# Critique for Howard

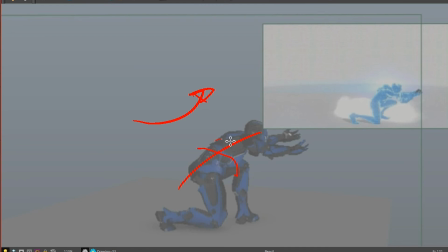45:37 We're looking at too much of her back here. When if you look at the reference, she's much more sideways. Like you're looking at almost a pure profile there. Because that's what she did, was she moved in a direct line to get to that point.
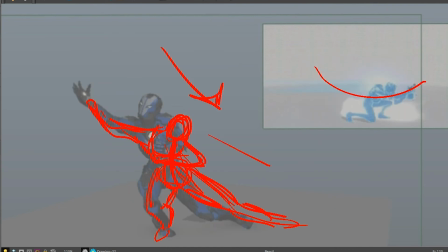45:57 She didn't rotate around and spin herself around. You know, she shoved herself and allowed her torso to kind of catch up.
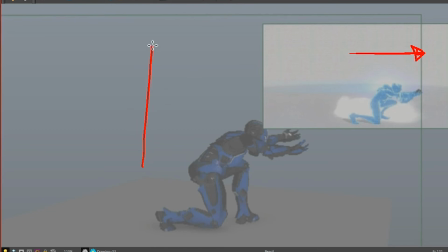46:10 But if she's, you know, if you looked at it from the top, she's moving directly in one line. You've done this. Right? With all that force, she shouldn't be able to rotate that far. Right? It would be, you kind of throw her sideways. Her hips would kind of keep going, and she'd fall on her, you know, on her side.
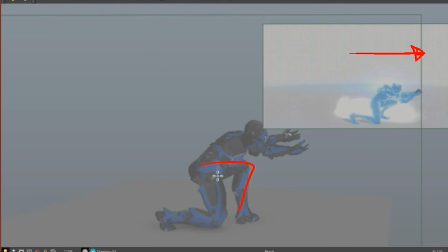46:29 So you want to make sure that when she does get down to this pose, and I would add another in between into it before you got here. Make sure that you show that. I add more arc or arch to the back, and really get those arms out,
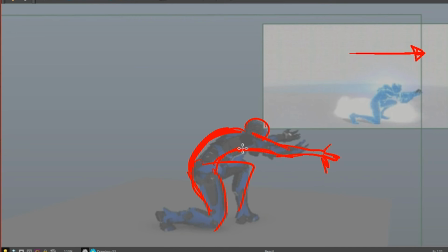46:51 splaying the fingers, getting that extreme I'm going to catch this sort of pose going on here. Right? Without that, and without seeing this curve, you know, like you've got to show that, you know, like that whole body has whipped forward into this.
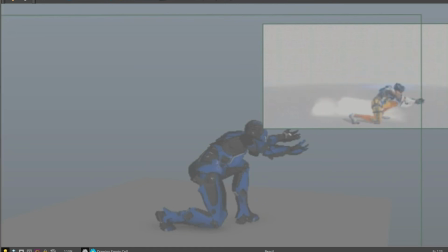47:08 And then when you settle in, you can settle into this kind of pose, like in the reference, right? It's still, you know, still forward, but there's a lot less force going into it. Get that knee out.
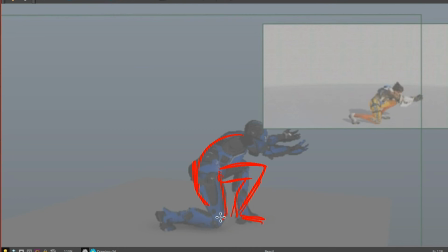47:21 Get the weight over this foot. It's between, you know, her base is now 3 points, right? It's this toe, this knee, this foot. So she's quite stable.
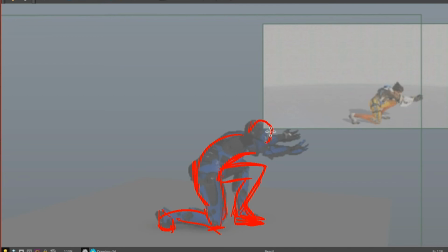47:33 She's able to kind of lean forward into this. And I'd add lots of intensity into the actual grab. And so, you know, you've already thrown the arms out straight. I'd make it all about clenching the hands around it now, right?
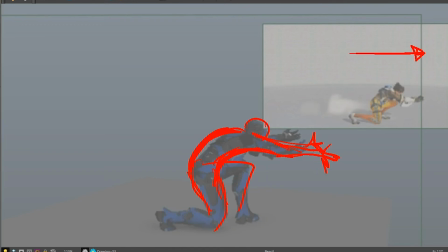47:50 So just this kind of thing, right? So it's out like that and into the grab. Make sense? I don't know if you can see that, but yeah, it's that kind of idea, right? So her body's settling down a bit more, so you can feel
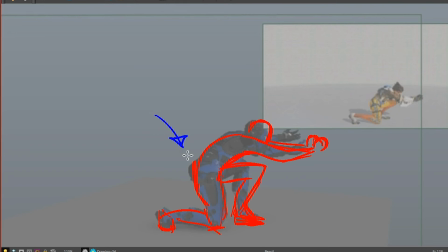48:08 her momentum, because she was moving forward and throwing herself down. You feel that continue, so that you feel everything sinking into these points of contact. That means that foot is going to flex more. That means that knee is going to kind of impact and maybe bounce a tiny bit, and this foot's really going to plant solid,
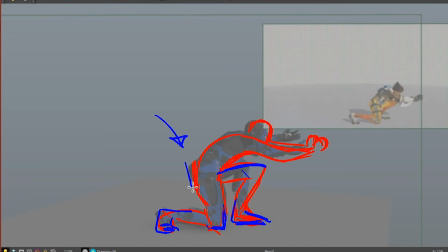48:26 and that, you know, the hips will still continue to move down a little bit, right? Feel that sinking in, but everything to do with the torso should stay pretty solid in space, right? Because her target is that gun. She's not going to let her upper body shift down, because she would probably stumble with the gun.
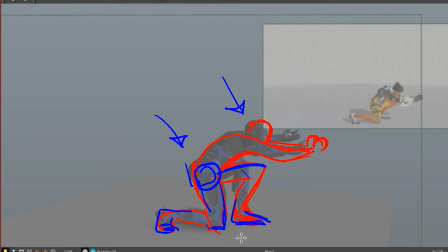48:45 She'd probably lose it again. It's like if you're trying to carry a cup of tea or something, right? You're not, just because you're walking up some stairs and your body's moving, you know, and shifting, you're not going to let the cup do that too, because it's the end of the line. You'll slosh the tea everywhere. You're going to stabilize.
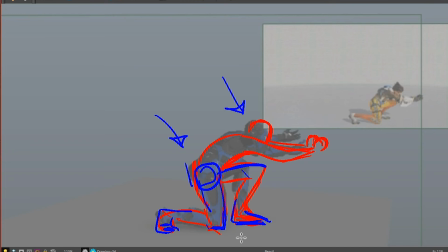49:02 You're going to move your body underneath that hand, and your focus is going to be on your hand to try and keep it level, or try and keep it even while everything else is moving. Make sense? It's about where your focus is.
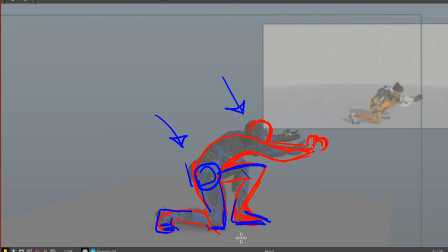49:15 Like if I was walking, forgetting about that cup, and I had like a book on my head as well, and I started focusing on the book, so I didn't make the book fall. Now I'm trying to keep my head steady, and I might accidentally let my hand start moving, and I'm going to spill tea on myself, and then I'm going to drop my book, and I'm going to,
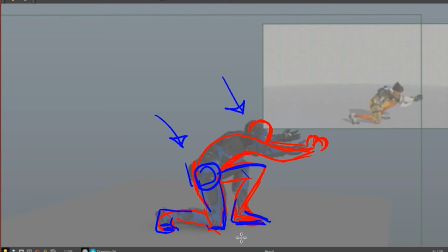49:31 what the hell am I doing this for? Why don't I just walk upstairs and have my tea? Sorry, I got off on that tangent. But the point is, you get what you're focusing on. Right? In this case, the character's not concerned about how they're settling. So their hips are going to move down.